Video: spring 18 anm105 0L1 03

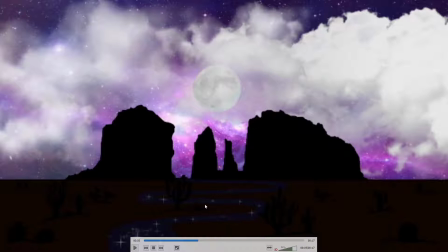24:13 You know, do a duplicate of it, flipped it negative 100 in the y direction, then use this river shape as a mask on this, but then, you know, have the blue river on top of that, and you know, adjust the opacity so that you're still seeing the blue,
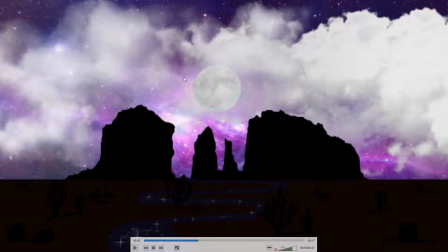24:32 but then you're essentially, what I'm saying is you make it so you're seeing a reflection of the sky in the water,
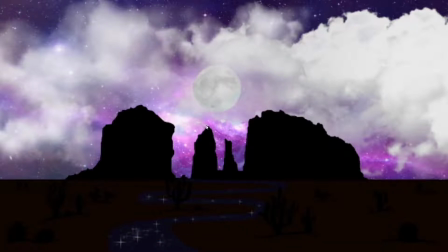24:36 and you'll see that movements of the clouds. If you send me, you know, the After Effects file and all the supporting files, I could demonstrate it, so that maybe makes more sense. But I think that would have been the thing to do, is basically fake it so it looks like you're seeing the reflection of the sky in the river,
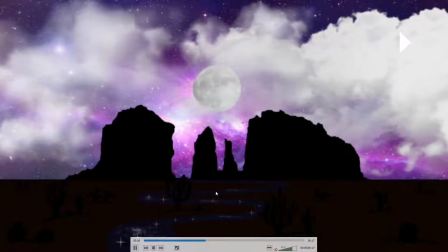24:50 rather than doing the little sparkly fountain things. And I think that, you know, that looks kind of cool.
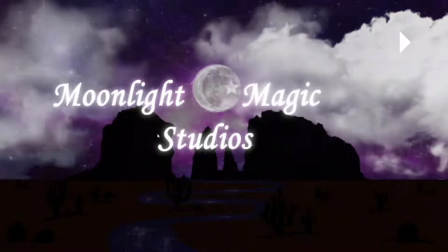24:58 I guess that's okay, the little stars going up. But honestly, I think there's a lot going on there, so you don't even need that.
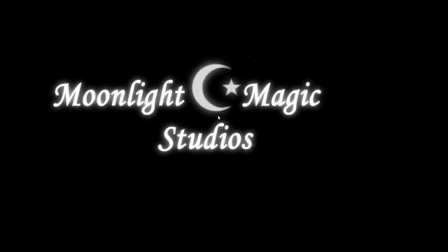25:05 You know, you could have done without it. So yeah, definitely a lot of good elements here. A few tweaks could improve it.
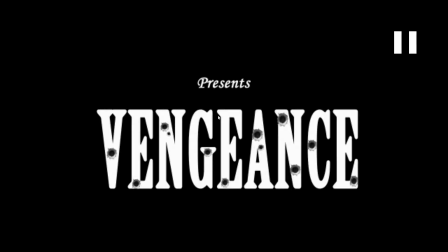25:11 And I thought with this,
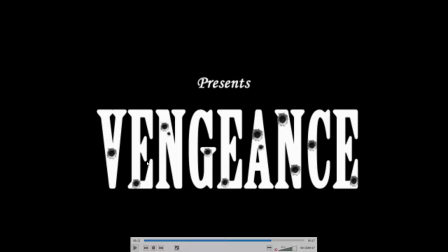25:13 the text is good, gunshot idea is good, but it might be better instead of having them all appear at the same time to have them appear one after the other, boom, boom, boom, boom, boom, boom, boom. And then if you wanted to add gunshot noises with that, great.
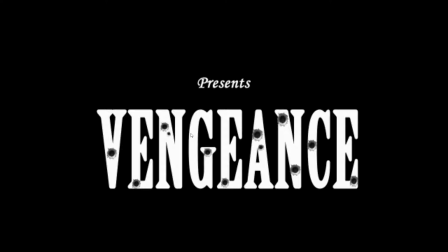25:26 If not, it still would be better to see them coming one at a time rather than all at once. Um, yeah, and then fade it down at the end rather than cut to black immediately. Next up is Melissa.
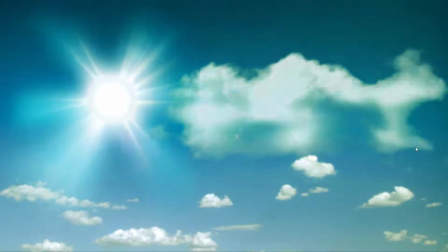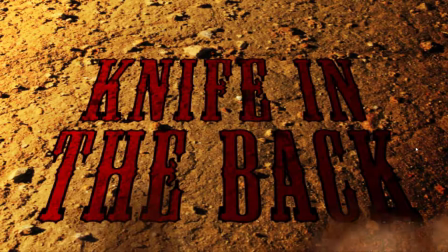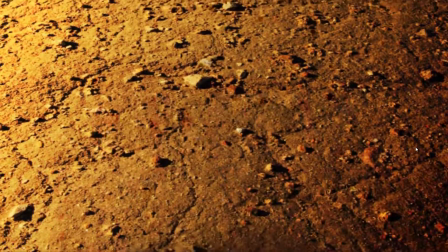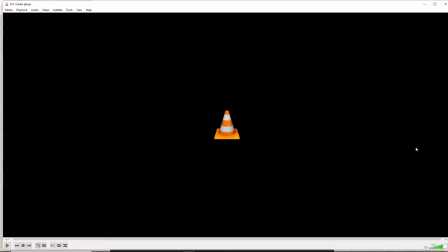25:59 Nice. Okay, yeah, this is working well.
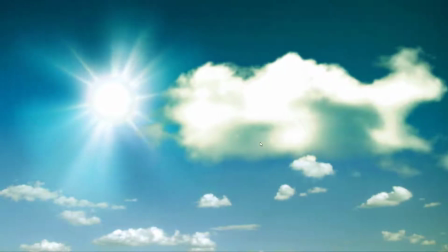26:01 I think the choice of having the cloud disperse, I think, helps with that.
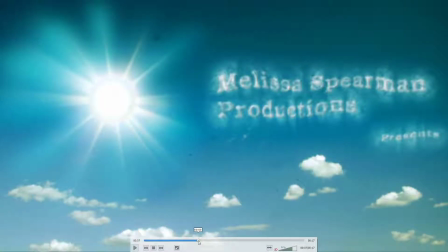26:10 Maybe a little bit too much going on with this text.
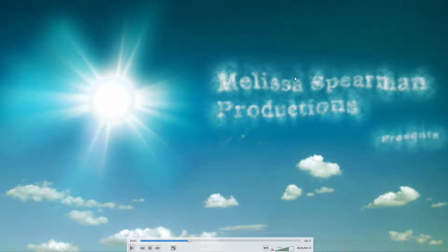26:15 I think you really want the audience to see and read this, and the presents is so small and so bent and distorted. Maybe bigger text, maybe tone down the clouds a little bit. Not sure.
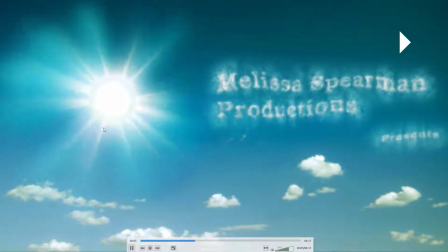26:29 Also, with this spinning, I mean, it's kind of your eye is sort of drawn to that very bright moving object. So maybe the sun dies down, or maybe as
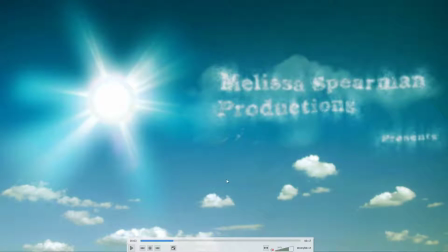26:43 the cloud fades away, the camera zooms in on this, fills up the screen, and then the sun is left off the screen. But I think coming up with some solutions just to make this a little clearer, easier to read, could make it a little better.
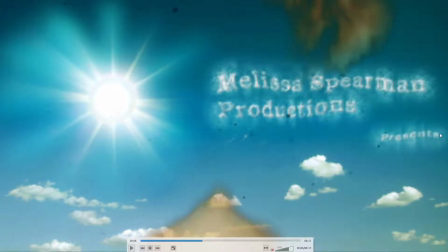26:57 And it is really hugging the edge here, so I think maybe give it a little more space at the edge.
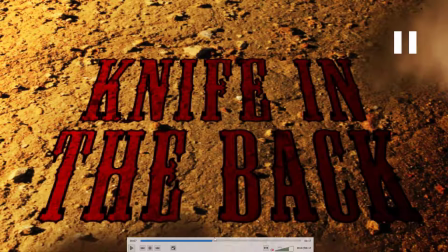27:02 And then that's okay. I still feel like we got some of the
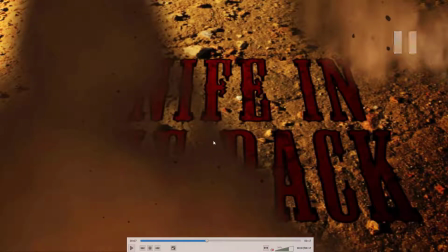27:08 kind of it's a bit dark on the edge, but I think that's improved some.
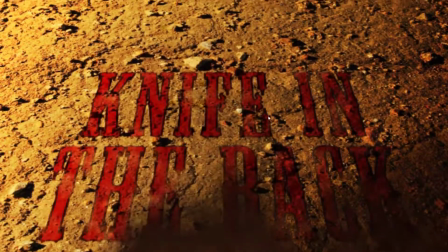27:16 Yeah, and I like the particles here, and the camera move is looking kind of cool.
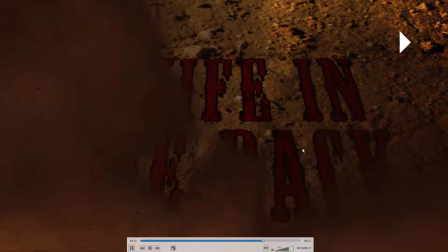27:21 Although it might be interesting, it's just seems the camera move seems kind of abrupt at the end.
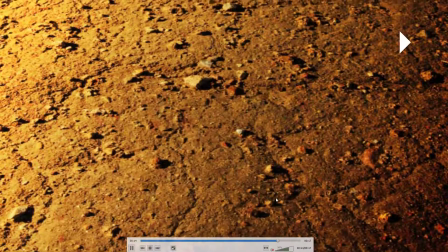27:27 So maybe if you could, at least put like a easy ease on the keyframe that starts that movement,
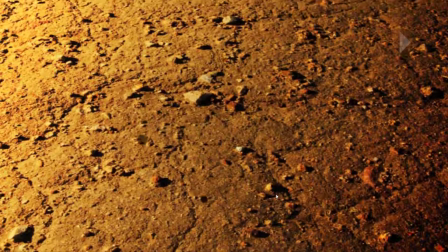27:34 so it's just like a smoother start. That might help, and then maybe slow that down and have it last a little longer could also help. But overall, yeah, a lot of really good looking elements. It's coming along nicely, looking good.
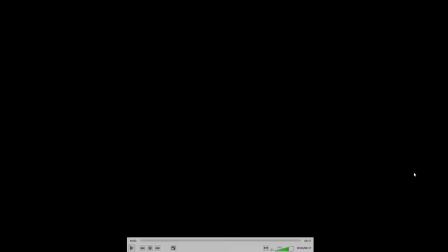27:48 Okay, next up is Leo.
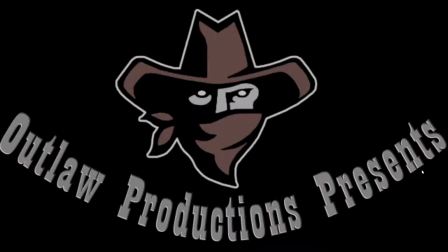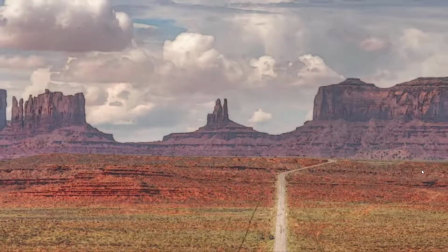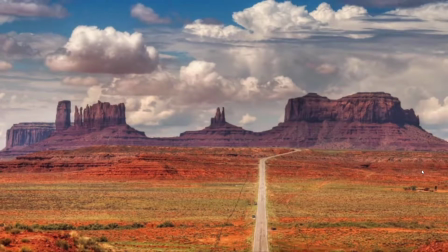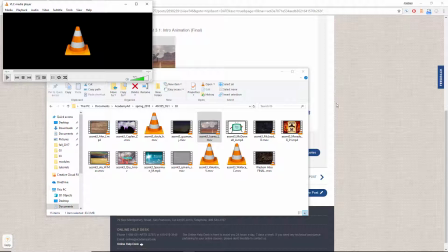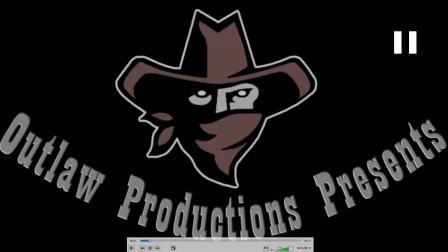28:14 So yeah, it's got the basics in there. I think your text is crowding the edge too much. You probably scale that down a little bit.